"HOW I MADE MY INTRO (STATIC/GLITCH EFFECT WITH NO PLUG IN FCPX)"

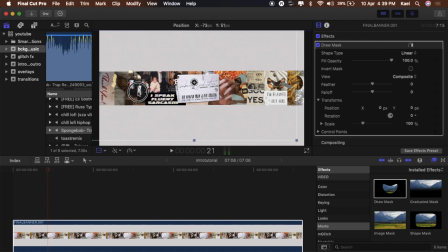we got our cutout essentially so we're gonna do now is we don't duplicate this cutout two more
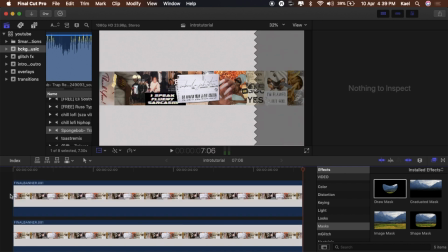times or three more times is it two or three one I think it's just twice two two more times yeah
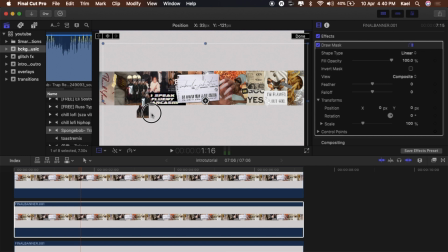um and then we're gonna um look at each of them i want to separate them so i know which one is which so that's the first one that right there is the second
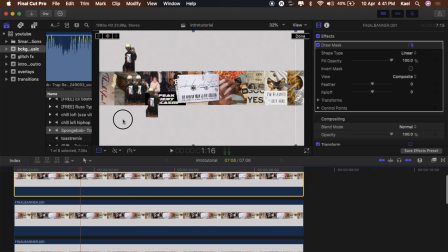one and then we got the third one one two and three so what we're gonna do let's zoom in so
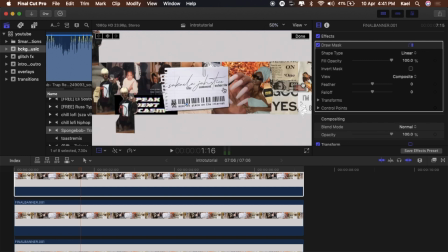we can see what we're really doing um because we want to stack them essentially right so we're gonna click on the first one in the timeline
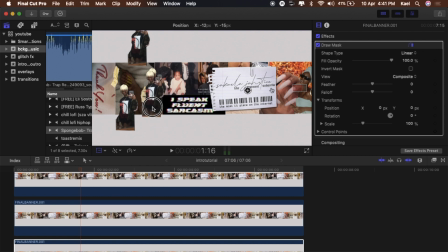and i'm gonna drag it just ahead of the uh the original one so it can kind of look like you got what i'm saying like i'm gonna click on the second one do the same thing and we're gonna drag it just ahead of the first and then yada yada yada vice versa same thing for the third one
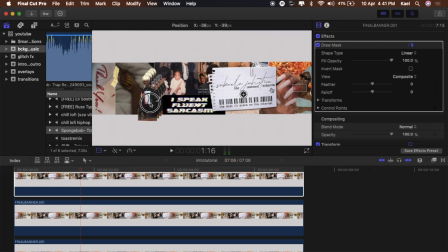right right so now this is the fun part we're gonna start editing and you know making it look pretty in there you
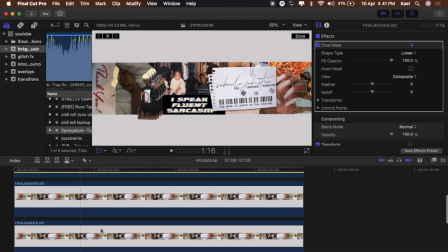get me so basically what we want to do right now is we have these markers
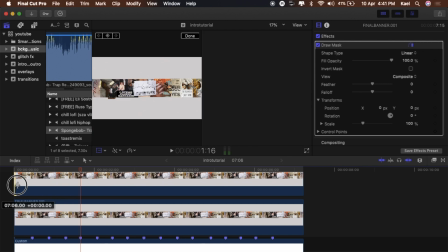set up so we're gonna drag the first cutout to the first marker point the second
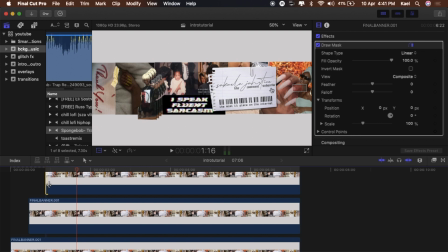cutout to the second marker point the third cutout to the third marker point right
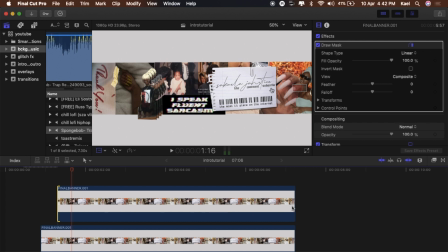cool so after that lord after that we're
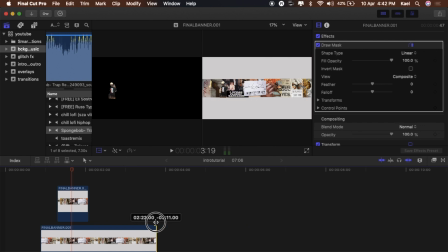gonna um I'm not paying attention sorry what are we doing oh I didn't on the other side so we're gonna
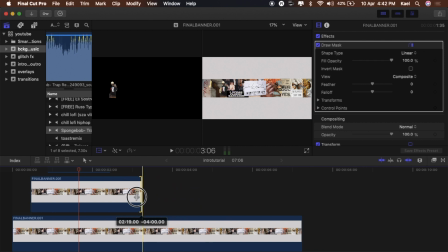drag that one to the first the second one to the second and then the first one to
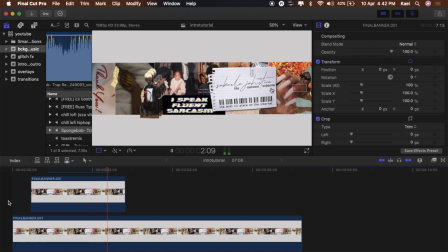be so
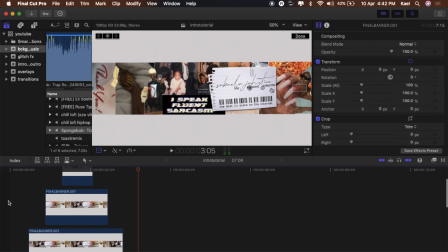it makes a nice little effect there which you didn't get to hear so I'm just gonna turn the volume up on that bit right there because you need to hear it so now what we're gonna do we're gonna go
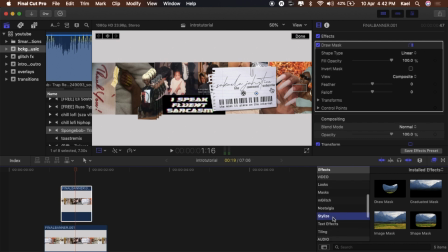back into effects click on the first one and we're gonna go to stylize and we're gonna go to bad tv i'm going to add that effect it gives you like that glitchy effect that i'm really been loving uh and i want to incorporate a lot of my channel so you get used to it uh so i'm going to turn it down some um because we don't want it to be too harsh right so just turn it down a little
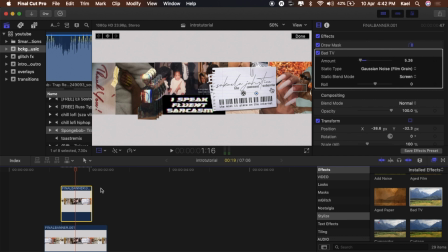bit so you're liking you know whatever you like you know i know discrimination in that vector but so this is what it will look like um and then what we're going to do is we're going to add a we're going to key it at a key we're going to key it key frames um which is this little like where my mouse is right now that little thing right there so
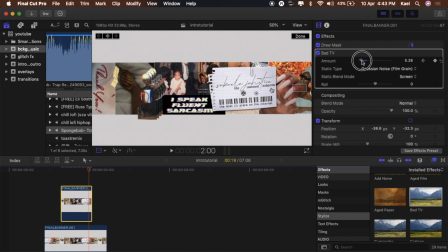basically you want to push it and then you want to play the video a little bit forward until right before the end of the clip and then you want to drag the amount and add a little bit more so that way when you look at it again it'll have like a movement effect
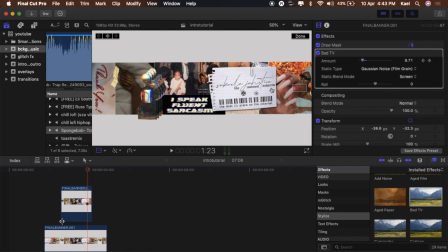we're gonna cut all these other ones where the effect is at and we're gonna to add the bear TV to each
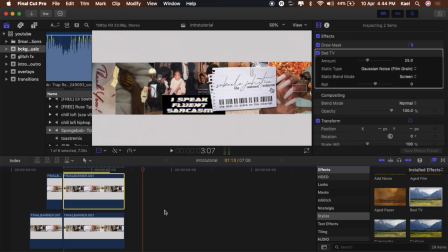of those as well so that when that one gets the bear TV they all get the bear TV but we're going to turn it
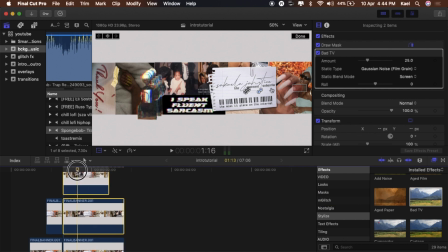down on all of them because it looks really stupid because they all moving too much so you want to turn them all down to whatever you know I don't know whatever kind of when you want to turn I put them all around five five point five five point seven like just around five so
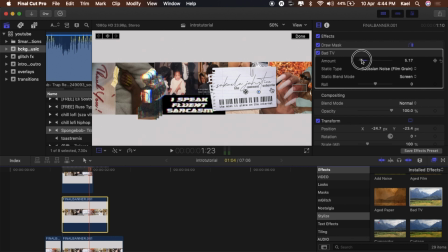that they're not too um not too crazy you know the one that's supposed to stand out is the one in the front so you want the ones in the back to kind of be like you don't stay in the back the Beyonce and then the the Kelly and then Michelle you feel me like you just gotta understand